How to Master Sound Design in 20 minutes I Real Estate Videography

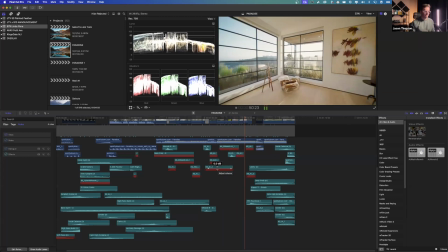12:18 Don't know if it's a drink I pour, but I swear I've never loved you more.
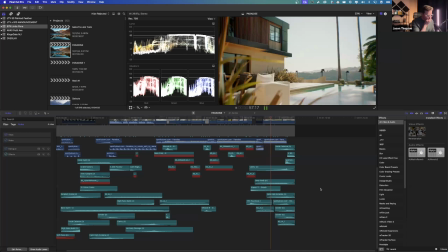12:26 Make you right here, I come alive. One more hit and we can fly.
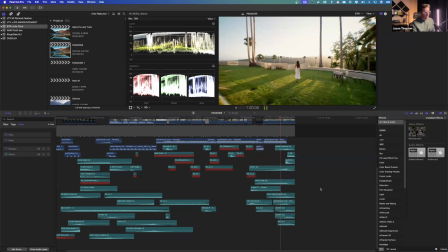12:31 This shit feel
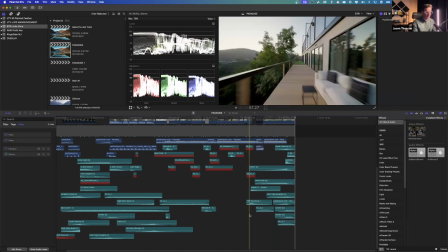12:34 like.
You notice the way this song ends. I'm going to point out a couple things here.
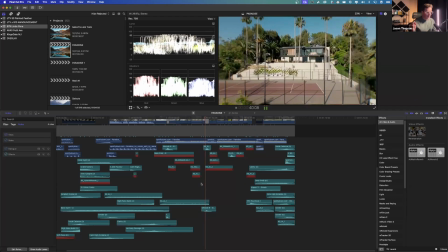12:39 Number one, this transition. You have a low pass filter for the song.
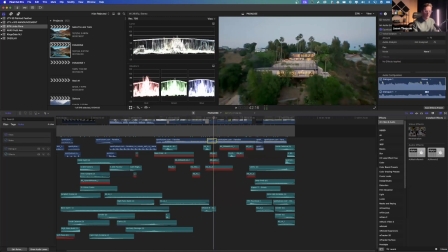12:46 You hear his vocals get distant. The way we do this low pass filter, I just cut the song, the segment that I want where it's nighttime and where we're revealing here. I'll get to the transition too, don't worry. Pull up the equalization effects on this, and all this is dropping down
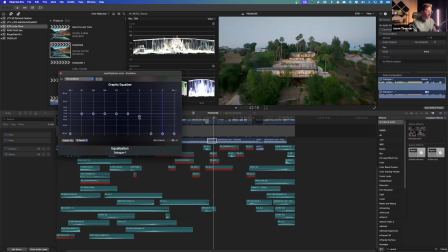13:07 the high frequencies. And this is custom for every song.
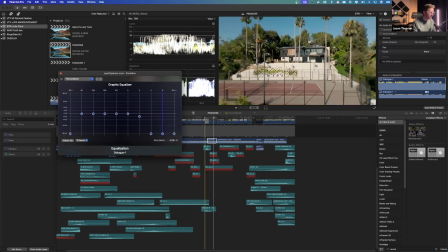13:13 You kind of have to listen to it while you do it. So I'll disable it. You hear
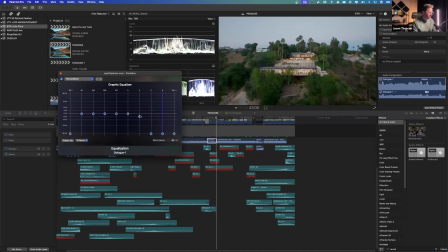13:20 that's normal. With these drop down, drop the low frequency. It is. Makes it feel like you're further away from your house, because we are further away from the house, right?
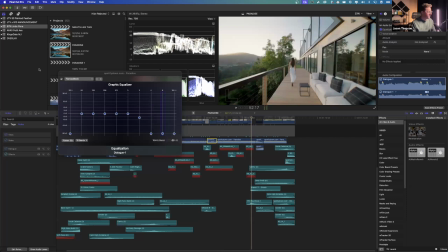13:39 Again, this part we get
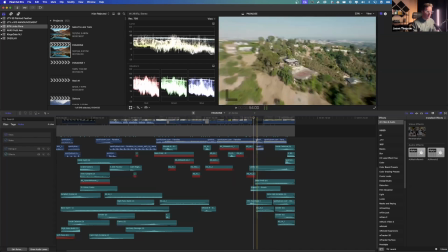13:46 really far away, and this one I did the opposite of a low pass filter,
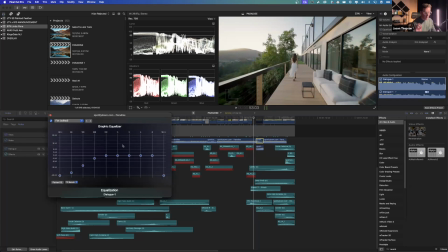13:53 this one I did the opposite of a high pass filter. I did a low pass filter and took all the low frequencies out so that it almost sounds like an old radio, but we're coming in really far away.
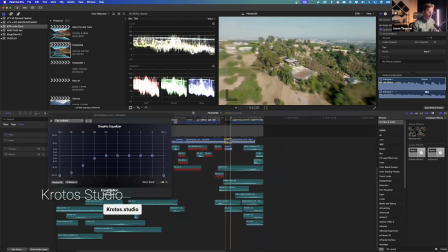14:10 And it transitions back in. The way we do that is we are just layering these handles
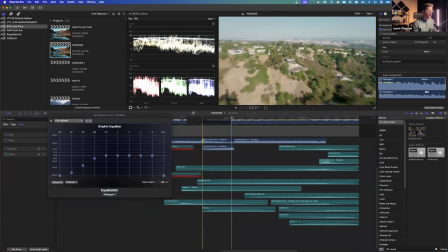14:19 so that they fade in and out, right?
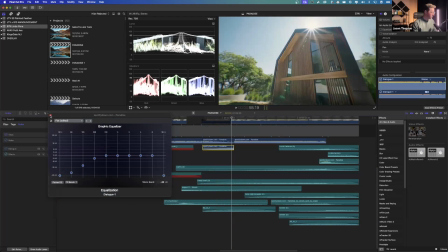14:26 If my computer will let me.
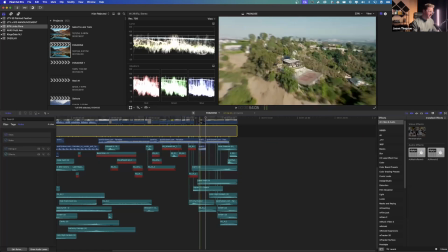14:30 Anyway, the coolest part about the sound design, these effects that you see here, though,
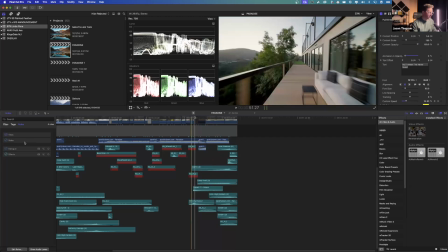14:37 you see how many layers I have here of just building tension and then releasing.
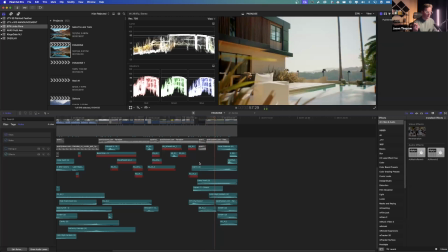14:45 No music. You feel like you're there. Building tension.
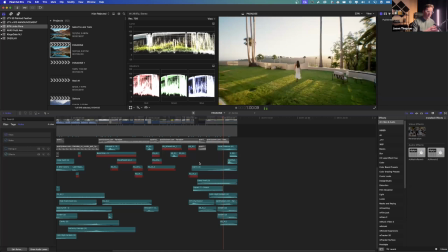14:50 Release. because it's all shot in D major, or all recorded in D major, it sounds like it's part of the song.
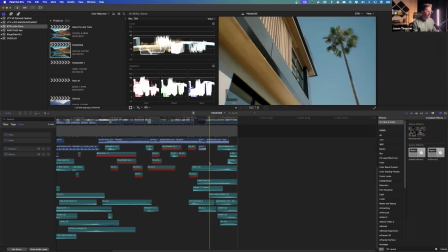15:02 And the real cool part about this is you now have flexibility to end a song whenever you want.
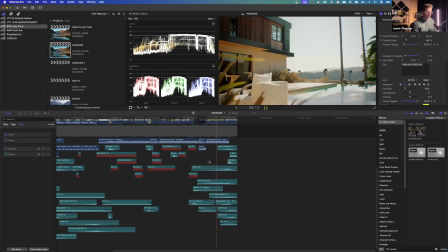15:12 If I come alive, we're all hidden, we can fly. This shit feel like.
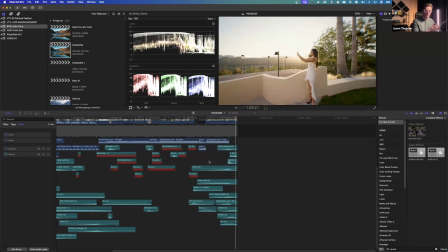15:18 And I can just cut it off with my risers and then my tension releasers.
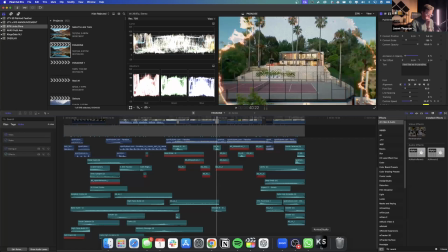15:25 Another trick that I want to show you guys, Krotos Studio is another sound design plugin.
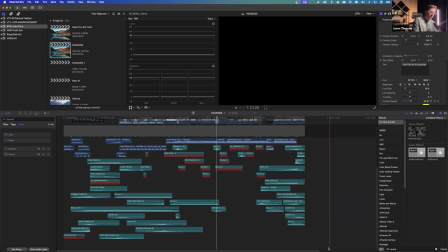15:33 I don't remember how much it costs. It is paid.
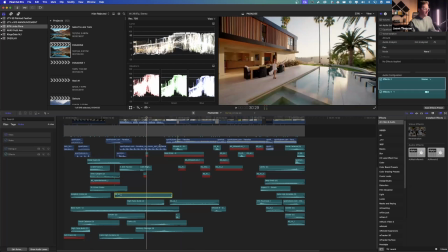15:38 Okay, you'll notice these atmospheric sounds that bring us into
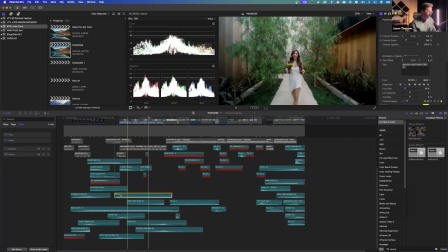15:46 birds chirping, all that kind of stuff, the bass synth. You'll notice all these sound effects that have KS, that stands for Krotos Studio.
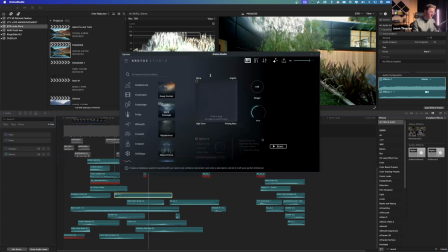15:55 This plugin is going to blow your mind, and it's going to make sound design take 10 seconds instead of 10 minutes per sound effect. So you open up this plugin, and what I did on here is, this is AI ambience generator.
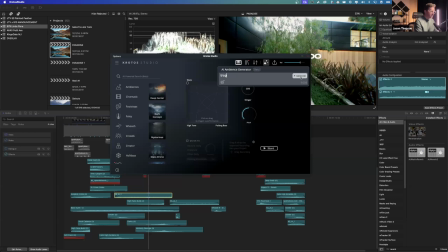16:13 I just said tropical paradise, Los Angeles. And then we click generate.